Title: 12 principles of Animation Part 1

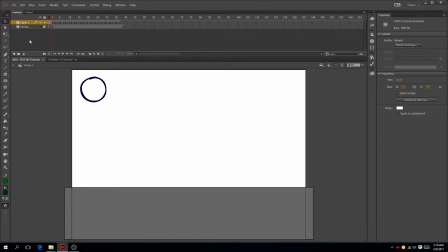[3:52]
If you can't show all these principles with a simple ball, then you won't be able to show it with the human body, which is seemingly very complex compared to a simple ball.
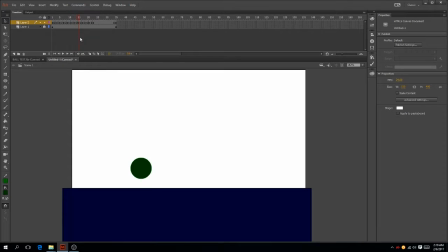[4:11]
And even though I didn't use any squash and stretch here, this actually shows still the weight. The lack of squash and stretch shows just how much
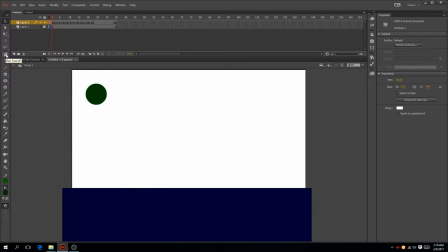[4:27]
heavier and denser this ball feels. Next, slow in, slow out. Most movements require time to accelerate and slow down. This principle is used to shift between two extreme poses. I'll use this example as a good one.
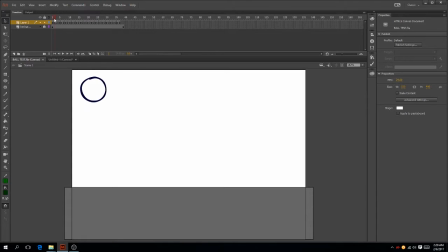[4:45]
If you notice, these first few frames are very close together. Let me turn on onion skinning. If you notice, look how close these frames are. This is the slow in, because you can tell that this movement is about to start.
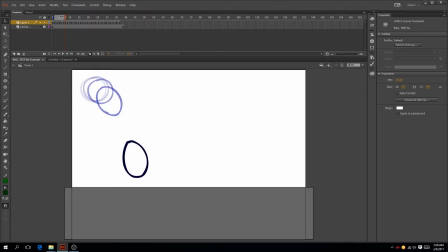[5:01]
And then when you're going closer, the further apart things are, the faster the movement is going to be. And the closer together they are, the slower the movement's going to be. So slow in, slow out.
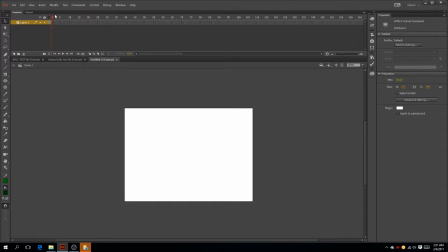[5:21]
The quickest or the easiest example to do is, again, balls. When I first started animating when I was in school,
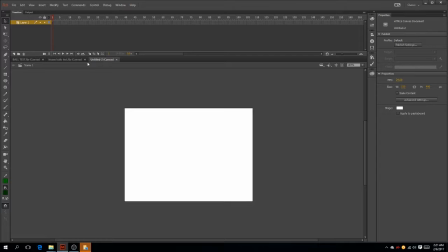[5:33]
you almost get sick of doing ball tests or ball experiments, or because those are just the basics. I mean, these are the basics. So like I said, if you can animate a ball with movement and character, then you can animate anything. So
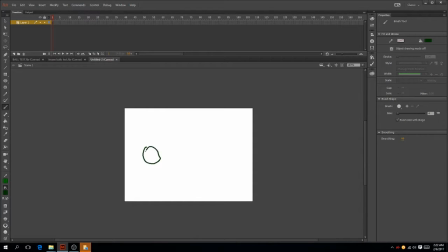[5:53]
here I'm going to draw a ball here. Whoops, it's a very bad ball. Bad ball. Holding shift can help you move things into a straight line, by the way.
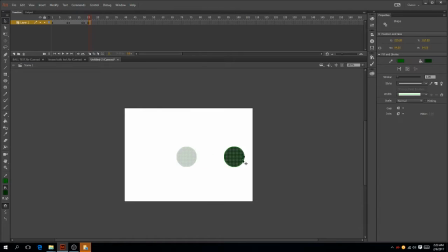That's the shape tween. It's very even, right?
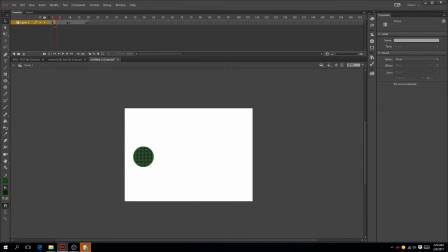[6:23]
But what if I just add a few keyframes? Insert keyframe. Ah, shit.
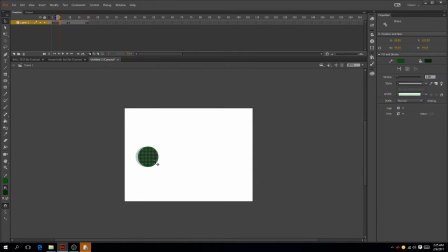So all I did was add in just a few
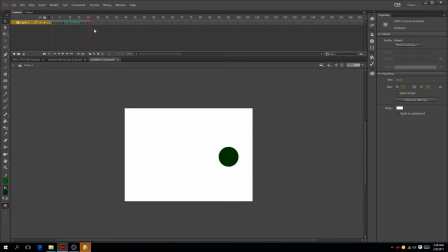[6:55]
keyframes between these first two and these last two, and then watch the difference. You get the illusion of it slowly starting. Like this is choppy. Let me
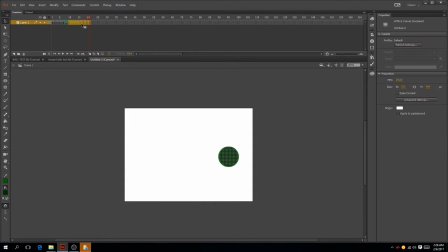there. Try this.
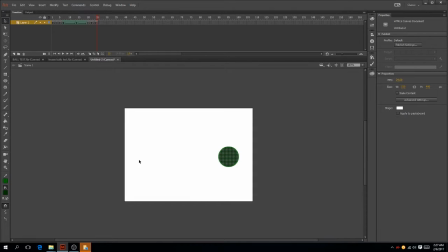[7:29]
So you get the illusion of it slowly starting out and then slowly stopping. Slow in and slow out. That also helps build anticipation, which is another
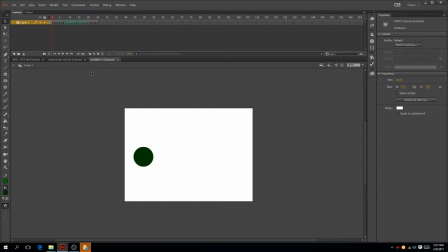[7:46]
principle of animation, but I'm going to use another example to show that. So, okay, arcs.